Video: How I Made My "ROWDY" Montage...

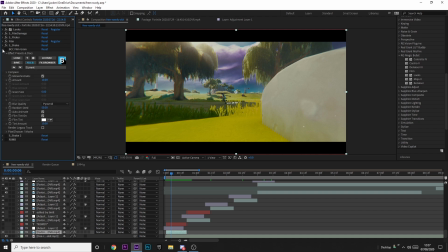(4:09)
The next thing I used was BCC film grain. All I did with this was I added a white film grain, so it looks a little bit lighter. You can see it sort of increases the brightness a little bit, and it gives it a little bit of grain, which I think looks really nice. Just sort of brighter, and it's just got like a little, it looks like a splatter of film grain sort of thing. It looks quite nice.
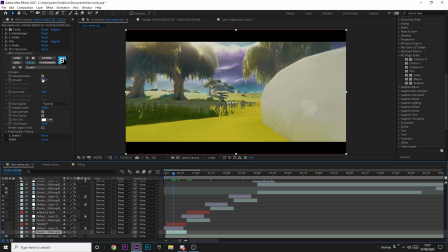(4:26)
But yeah, that's all I did for that. The amount is 10. It's on monochromatic, and the blur quality is pyramid, and the film tint which is white, and the tint amount is 10. I think that's the main thing that makes sense. Okay, this second shake is probably is a little bit harder to explain, but basically what I use it for is for a transition.
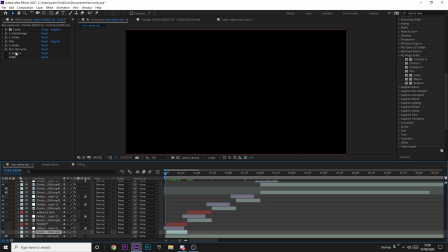(4:45)
So I have this exact shake, this S shake 2, which is the second shake I put on. I have it at the start of every single clip, and what it does is it just introduces the clip.
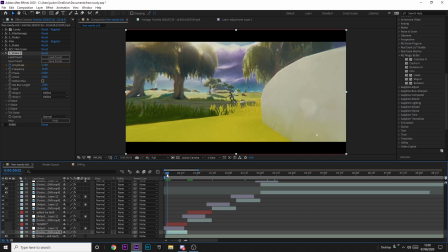(4:54)
So basically you can see that there's like quite a heavy shake at the start of the clip, and then it goes into the lighter shake. It's literally just the first shake, but keyframed with a higher amplitude that then goes down to 0, and then the first shake up here takes over.
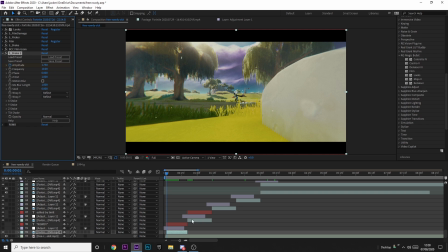(5:08)
So it's basically just a stronger version of the first shake that only goes at the start of the clip to sort of give a little bit of impact on the transitions. So I'll show you what it looks like. So there you can see it sort of goes really quick and then slow again. It just sort of gives a little bit of impact on the start of every clip. It's on literally every single clip, and it's just, you know, for impact.
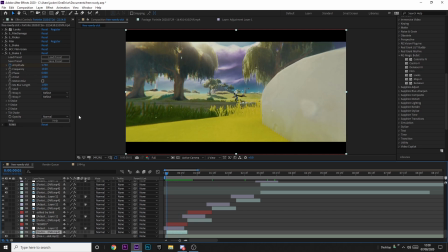(5:27)
So I'll show you the keyframes. So to look at keyframes, you just want to click on the clip. So mine's at the bottom, and click U. And then I'm going to go down, I'm going to show you the keyframes. So it starts at 2, and then goes all the way down to 0. And I'll show you how many frames it is. It's 1, 2, 3, 4, 5, 6, 7.
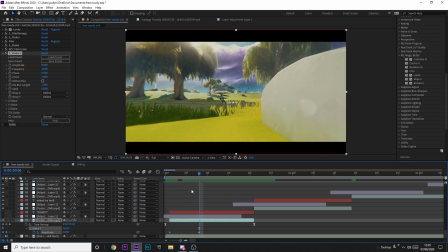(5:43)
7 frames, and it goes from the amplitude of 2 to the amplitude of 0, but just copy the rest of the settings from the first shake that I showed you. And that's exactly what I did. Now obviously there's RSMB. These are the settings that I used for the RSMB. I didn't put much on because it was getting quite weird. A lot of things were distorting, so I made it really light.
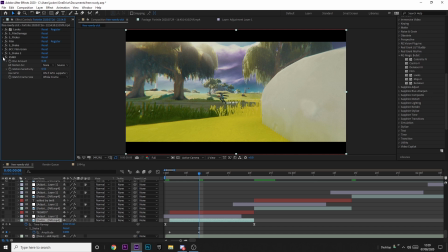(6:00)
I don't know how noticeable it was, but I thought I might as well put RSMB on instead of not put RSMB on. But that's not really important. You're obviously going to change the settings for that. You might record in 60 FPS. There's probably no point of, or you might render in 60 FPS. So there might be no point of RSMB. But anyway, that's all I wanted to show you for that. Now I'm going to show you another thing that I have, which is the transitions.
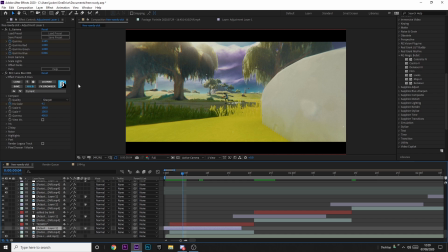(6:18)
So the transition was roughly the same each time. It was gamma and lens blur. So Sapphire and BCC, there'll be links to both those in the description, as I've already said. S-gamma, BCC, lens blur. So again, I'm going to press U while on the adjustment layer, and I'm going to show you the transition.
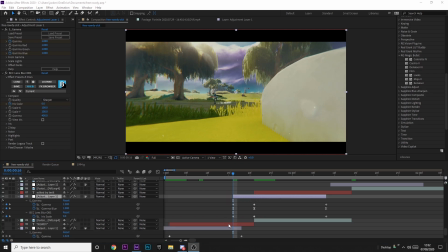(6:35)
Okay, so with the adjustment layer, all I did was I had it so it goes from the end of one clip and then goes all the way through the start of another clip. It goes quite far across the other clip. I like to have it so that the transition is quite light on the first clip, but then goes quite long on the second clip.
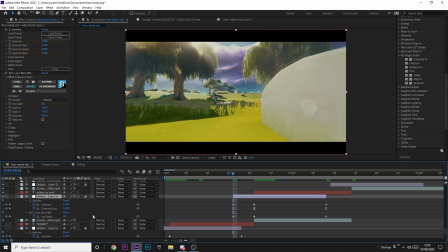(6:49)
I do that quite a lot with transitions. But basically, all it is it's gamma and lens blur. But what I've done is I've had the gamma so it goes yellow. And to make the gamma go yellow, you just want to have the gamma blue, but then decrease the gamma blue. So I've put it to 0.8. So what happens, it starts at 1. The gamma and the gamma blue start at 1.
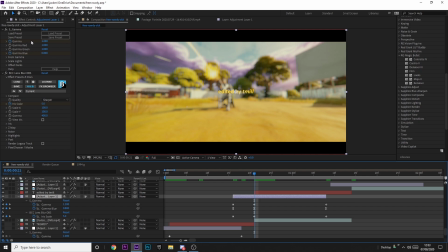(7:07)
And then if we just go 5 frames ahead, so after 5 frames, the gamma goes to 1.2 and the gamma blue goes to 0.8, and it gives a sort of yellow transition.
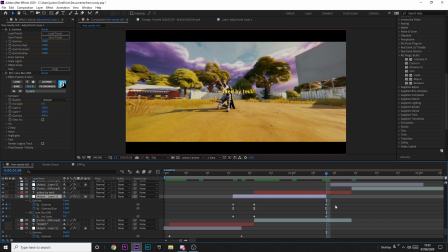(7:16)
And then we just go, I think it was 17 frames afterwards. And then after 17 frames, everything just goes back to normal again. So gamma goes to 1, gamma blue goes to 1, and the iris scale goes to 0. But as you can see, the gamma blue frames are Beziered, so I'll just show you what that looks like.
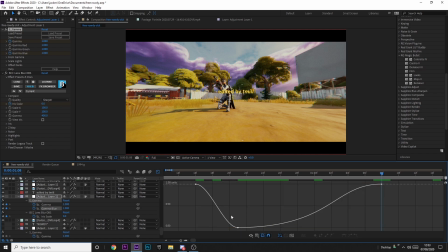(7:32)
My Bezier just looks like this. I think this is the default. I just wanted it to stay for a little bit longer. I think actually, no, I actually increased this one. So what I did is I increased this because I wanted the yellow to stay for a little bit longer.
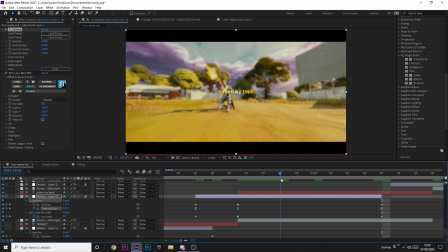(7:44)
And this was basically just so that the clip looked a little bit yellower just as we go along.
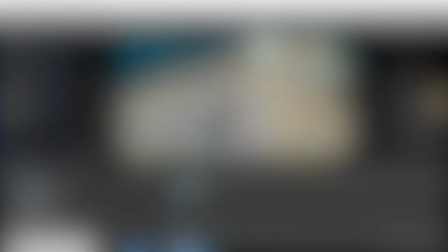(7:49)
But yeah, that's basically what I did for that. That's all I really wanted to say. I hope you enjoyed, and I'll see you in the next one.